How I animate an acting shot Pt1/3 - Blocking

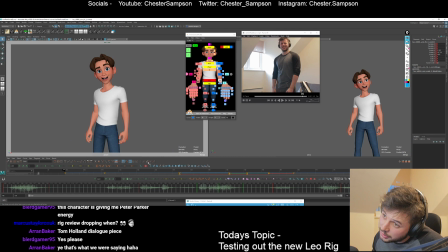I don't think that works. Great. I think that will be a bit awkward.
Not once. Wow. I didn't feel sick at all. Not once.
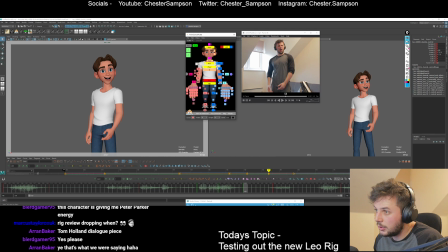Don't need that to come up quite as much there. It's quite contrasty.
Oh, not once. Wow. I didn't feel sick at all. Not once. Wow.
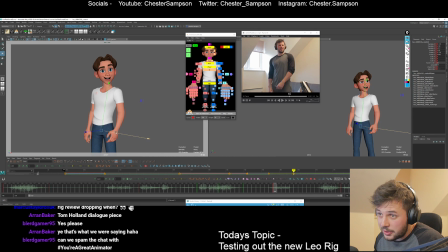I think I need him to come over here so that his headspace doesn't go too mental. So I can lead that over. And that way his kind of head doesn't come back on itself too much.
Not once. Wow. I didn't feel sick at all. Not once.
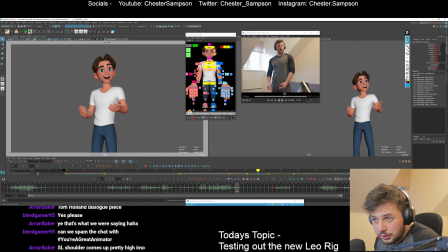Wow. I didn't feel sick at all. Not once.
Alright, cool. So we got some keys in here. I mean, it's not perfect, but if this was a real production shot, I would spend more time making these poses work.
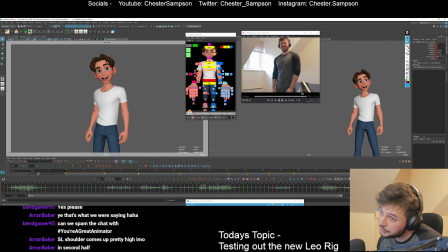We've kind of got the acting in there. It's doing what it needs to be doing. So let's add a little settle at the end. I'm just going to grab his spine, blend to infinite a little bit more so he has somewhere to go. Same with the head, I guess. We'll keep that arcing around.
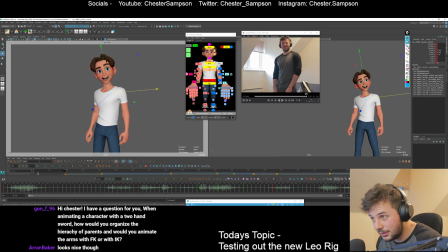Keep the shoulder going where it was going. I'm just blending to infinite everything so that has a little cell on it, I guess. I'll just do that with the back arm as well. A little bit of a blend so it has somewhere to go.
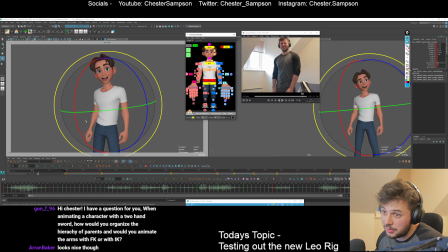There you go. And then I'll make sure that things kind of working in arc a bit more. Kind of hits a wall in there, so I'll overshoot it and then it can settle back a little bit on itself.
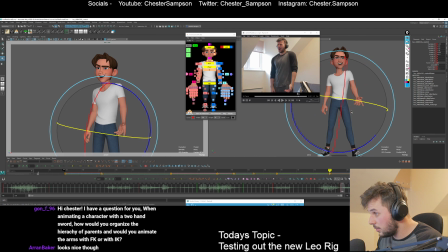Let's look at this cog. Kind of doesn't know where it's going, does it? I'm sure that when I get into the curves, this will be a bit janky. Maybe we can go over and arc that over.
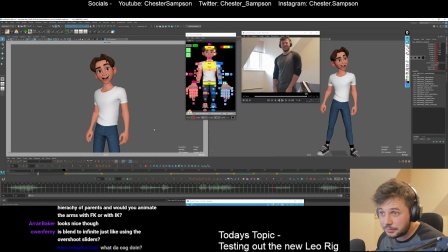So yeah, I'm trying to make sure that things are working so that when I start breaking things down, things fall into place a lot easier.
Wow, I didn't feel sick at all. Not once.
Okay, but we've got keys in here. I'm going to cough real quick because my throat hurts. Looks nice. Thanks, man.
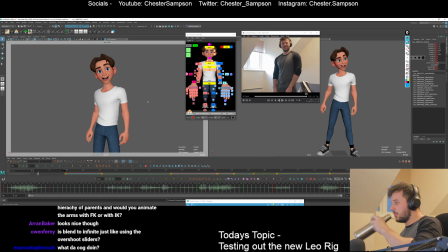You've got a question. First time viewer, how's it going? When animating characters with a two-hand sword, how would you organize the hierarchy of parents? And would you animate the arms with FK or an IK? I would use the IK for that kind of thing, for sure.
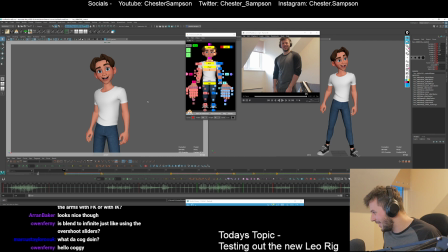Cock. Yeah, I would use IK. I would constrain one of the hands onto it.
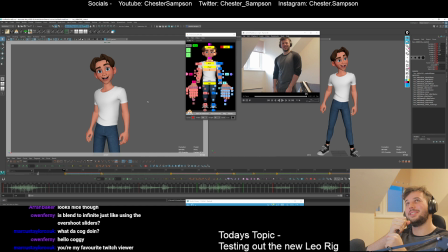And then I'm trying to think what I would do with that. I'll constrain it so the big sword follows one of the hands. And maybe I'd create a setup where the other hand follows, but then you also have an extra control. You have to kind of do a little bit of a locator thing with that.
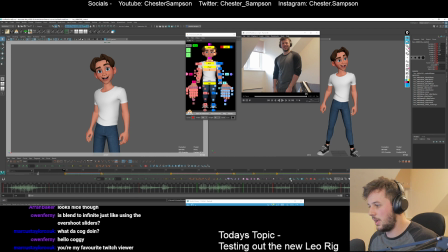You can use grab release space with Animbot's temp controls if you have Animbot, and that would help that a bunch. If not, then you have to kind of create a little hierarchy with locators parented and such,
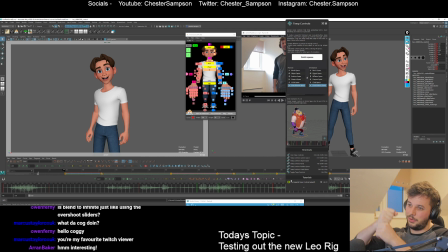so that you have this following this, but then you have another controller to move this separately. And ideally you'd have another controller to move this separately as well, so that you can break things up.
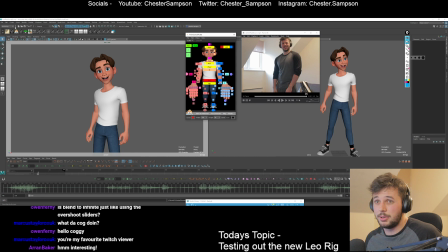It sounds like a bit of a complicated setup, but I think that's, hopefully that makes sense. What's the cog doing? Hello, Coggy. My favorite Twitch viewer. I don't know if that's talking about my terrible cog animation in here or what we're talking about.